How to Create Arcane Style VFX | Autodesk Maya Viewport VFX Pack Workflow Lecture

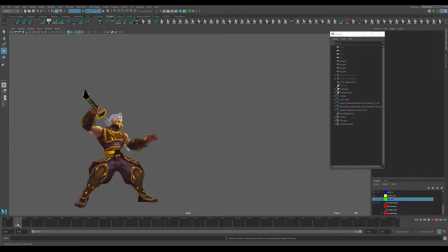(0:00)
Hi, this is Class Creatives, and in this lecture we're going to kind of talk about how to create and animate in time some Arcane style graphic visual effects inside of Maya with some animations.
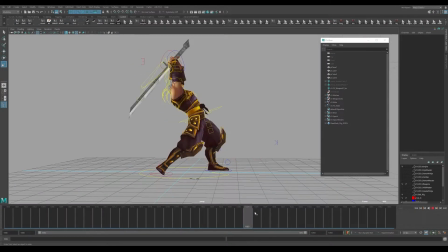(0:14)
So here we have a animation, just a single secondary and third hit on the attack, and we're going to just kind of start roughing in some timing of some kind of 2D effects that can kind of give a little more life to the animation.
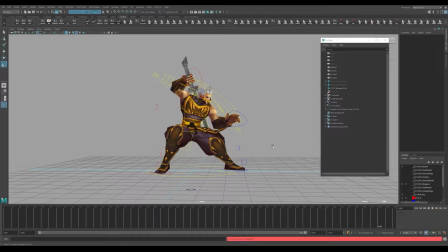(0:34)
So I'm just going to drag in this example that I have here of some speed lines that kind of just that you can kind of animate.
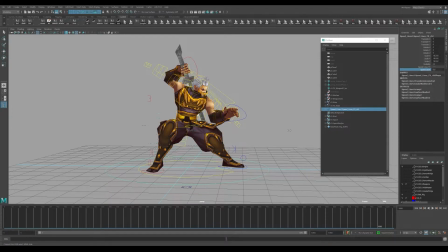(0:47)
So in here there's some channel properties on what you can do to kind of animate these lines moving. And they're kind of going in the wrong direction. So what I'm going to do is just rotate these lines about 180 degrees.
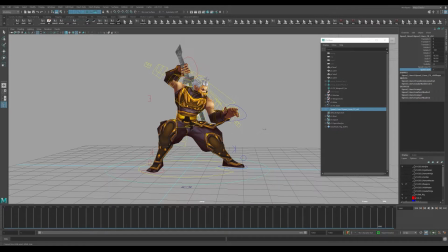(1:03)
And then you're going to be able to animate these speed lines like this. And I'm just middle mousing, dragging that.
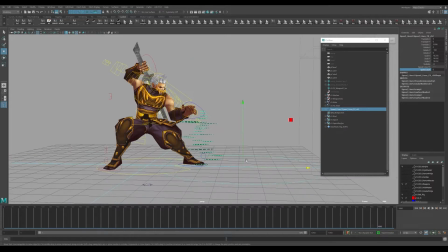(1:10)
And then I can scale this as I see fit. I can always change that later. But let's take a look at what we can do for this animation. And what we're going to want to really have, I think,
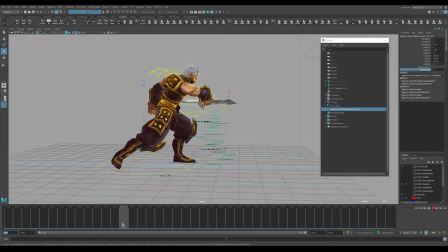(1:22)
in this one is I want to put these speed lines kind of around this area here when he's making this swing around the
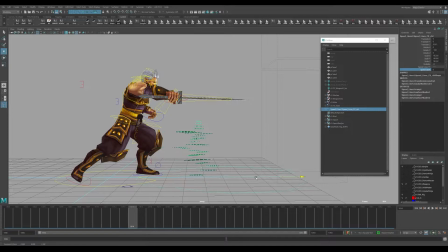(1:29)
114 or 1014 mark around here.
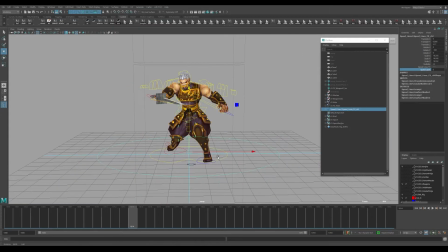(1:32)
So I'm just going to translate these lines out to roughly kind of where I kind of want these speed lines to go.
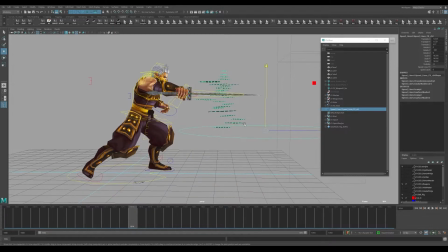(1:40)
Now keep in mind, you're going to want to animate these based on the camera.
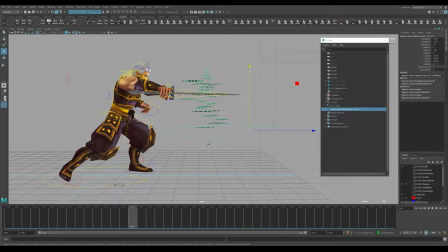(1:45)
If it's a game, you're going to want to kind of keep that in mind where your game camera is going to be, or your cinematic camera, whatever that might be. You might be doing a cinematic, you might be doing a little bit like a short or something like that, and you're going to want to animate these speed lines based on what looks good for the camera.
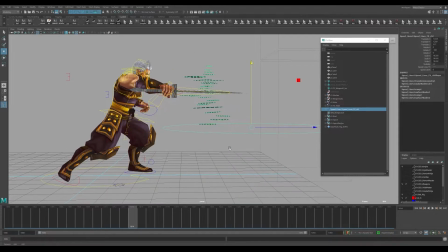(2:02)
This particular animation was done for a game that's in our masterclass course, so if you haven't heard of that, you may want to check that out. It's our indie flagship game development course, and in that course we're covering kind of how to create a game from scratch,
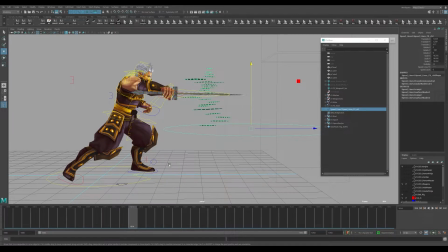(2:21)
and these animations are featured, and I kind of show how I come up with these animations and put these animations together in that course. But for this particular lecture, I'm going to show you kind of how to animate a 2D type of graphic
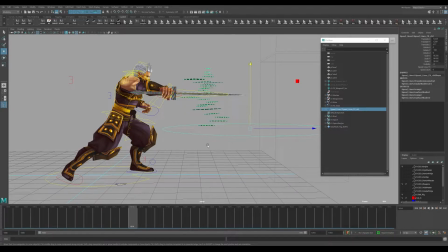(2:37)
set of polygons like this to kind of give this 2D effect from this profile view. So around 115 or 1014, 1015, I'm going to animate these lines out.
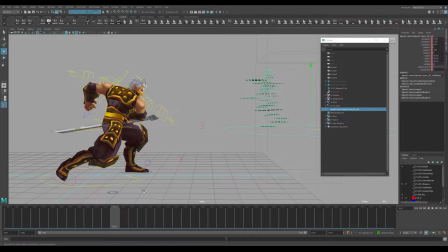(2:50)
I'm going to set a key, and around 1012 or so is about when I want that kind of effect to kind of start.
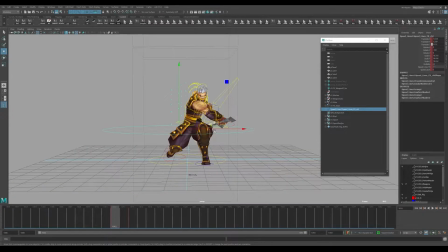(3:01)
And since it's a side angle, we may not really need to,
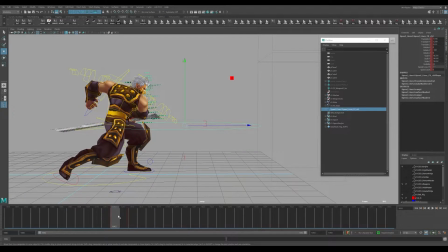(3:07)
we could kind of fake a little bit of how this gets animated. But what I'm going to do here is I'm actually turn the visibility off,
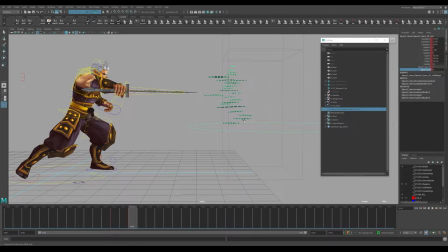(3:19)
and then I'm going to have it go on, and then I'm also going to animate these speed lines as well to the maximum.
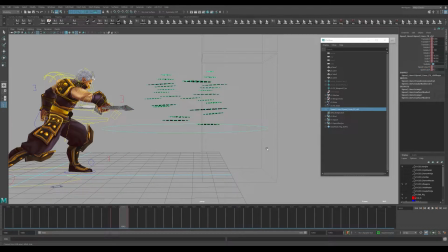(3:29)
So what you're going to get are these speed lines kind of animating out.
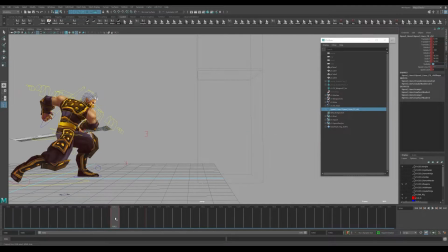(3:38)
And of course, if we drag these keys out a little bit more, they'll kind of dissipate a little bit slower as they disappear.
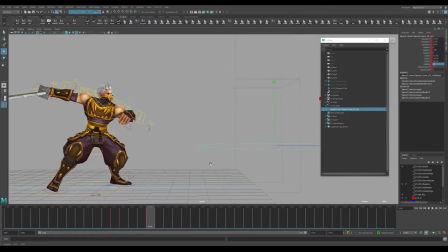(3:48)
So right now it might look like they're kind of like it's a force that's being translated out. So you might want to actually kind of keep them a little more contained where the weapon is.
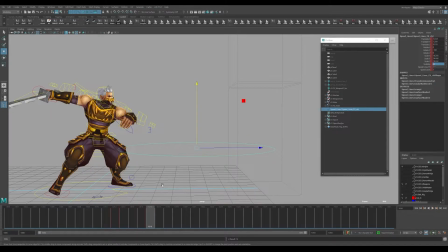(4:00)
To kind of give an effect that there's motion, that there are more motion lines than they are a power effect that's happening.